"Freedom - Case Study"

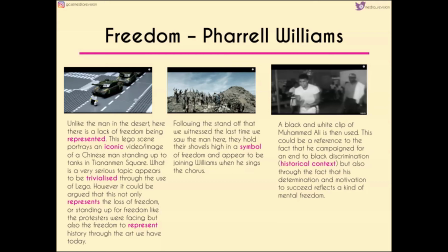(8:18)
Now following the standoff that we witnessed during the last time we saw the men who were working on the rocks, now they're holding their shovels up in a symbol of freedom. They also appear to be joining in Pharrell Williams when he sings the chorus of the song. We also then have black and white clips of individuals, again from history, being included.
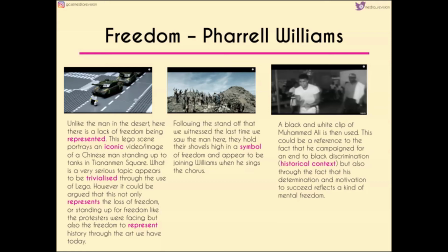(8:37)
So we've got a black and white clip of Muhammad Ali being used here, which could be a reference to the fact that he campaigned for an end to black discrimination, which again links to the historical context of this song, but also through the fact that he's a very determined and motivated character, which reflects a kind of sort of mental freedom that we have.
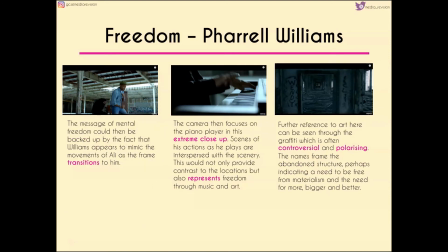(8:56)
Now the message of mental freedom could be backed up by the fact that Pharrell seems to be mimicking the movements of Muhammad Ali as the frame sort of transitions to him. But we pan and zoom in to the piano player in the background in this extreme close-up.
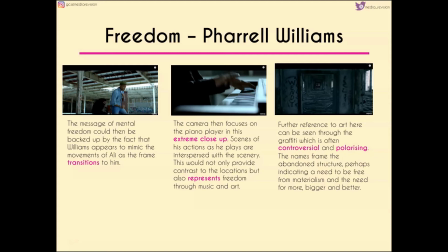(9:12)
We get scenes of his actions as he's playing interspersed with the scenery of the sort of place that they're in at the moment. Now this not only provides contrast to the location, because we would expect piano players to be in a place where it's perhaps a little bit more put together and not as broken down,
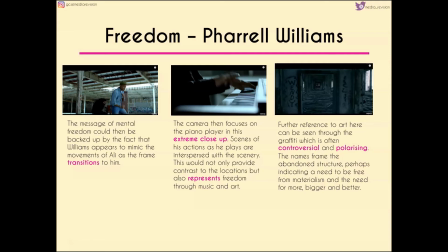(9:29)
but it also represents the idea of freedom through music and art. And the art is then carried through into that right-hand screenshot where we see graffiti. Now graffiti is often very controversial and polarizing. Some people view it as destructive, other people view it as a form of art.
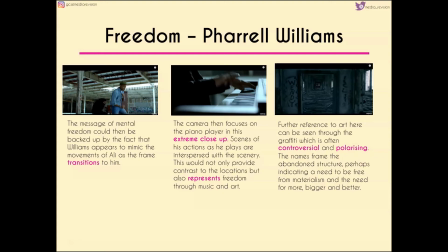(9:46)
The fact that we've got names framing the abandoned structure suggests a need to be free from materialism, or perhaps a need to be free from this idea of having more or having things that are bigger and better than what we had before.
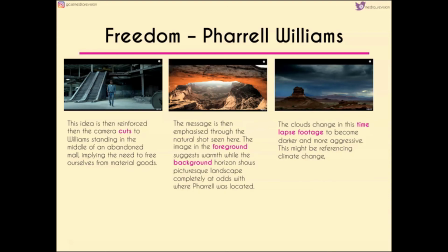(10:00)
This idea is also reinforced when the camera cuts to William standing in the middle of an abandoned shopping mall. So this implies the need again to be free from these material goods. And perhaps sort of emphasizing this is the natural shots that we have next.
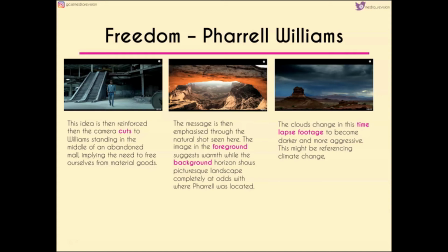(10:16)
Now this natural shot that's in the center is quite a beautiful image, both technically and I suppose in terms of its content. So in the foreground we have a very warm sort of red glow on the rocks,
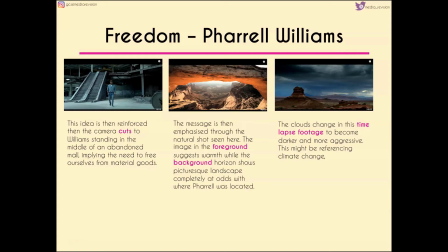(10:29)
whereas in the background we've got this picturesque landscape which seems to be at odds with what Pharrell was singing and where he was in the previous shot. But the clouds change on the right hand side in this sort of time-lapse footage to become darker, more aggressive, again potentially referencing climate change.
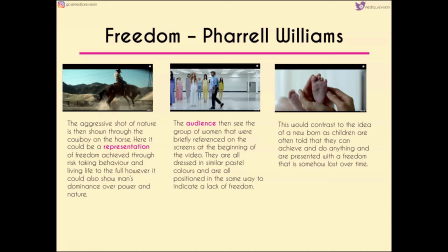(10:48)
The aggressive shots continue as we move through to see the cowboy on the horse. Could be a representation of freedom achieved through risk-taking behaviour, but it could also show the lack of freedom of nature in the sense that man seems to be more dominant over nature and seems to have more power here.
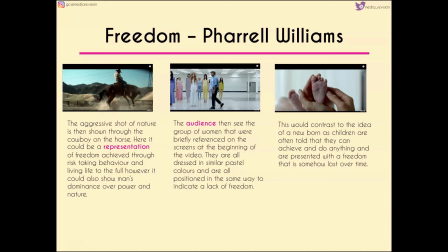(11:06)
Now we then move into that centre frame where we see the women who were very briefly referenced on the screens at the beginning of the video. They're all dressed in very similar pastel colours and are positioned in the same way to indicate uniformity and therefore a lack of freedom,
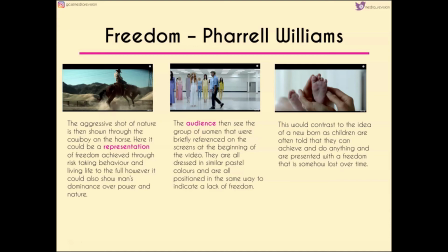(11:20)
which contrasts to that third shot of the newborn baby, because children are often told that they can do whatever they want, they can achieve whatever they put their mind to, and are presented with this sort of freedom that seems to be lost as we grow into adults and is sort of lost over time.
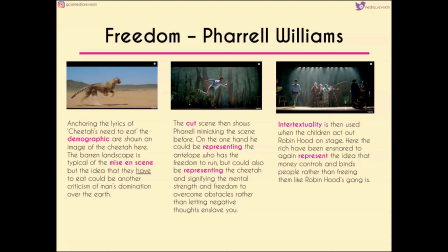(11:38)
Linking to the lyrics of the song, then we have this idea of a cheetah. So this anchors the lyrics, cheetahs need to eat. We're shown the image of the cheetah across the barren landscape, which is very typical for the sort of mise-en-scène of deserts and where cheetahs live.
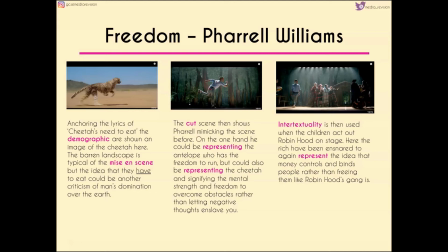(11:53)
But the idea that cheetahs have to eat could be another criticism of man's domination over the earth, the idea that we're taking away the resources that animals thrive on naturally. We then have a cutscene which shows Pharrell mimicking the actions of the cheetah.
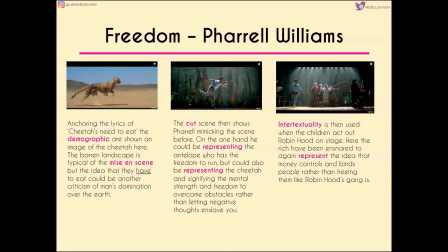(12:08)
Now on the one hand he could be representing the antelope who has the freedom to run, but he could also be representing the cheetah and signifying this idea of mental strength and freedom to overcome obstacles rather than letting negative thoughts enslave us. However, we have intertextuality in the scene that he's in at the moment where the children are acting out Robin Hood on stage.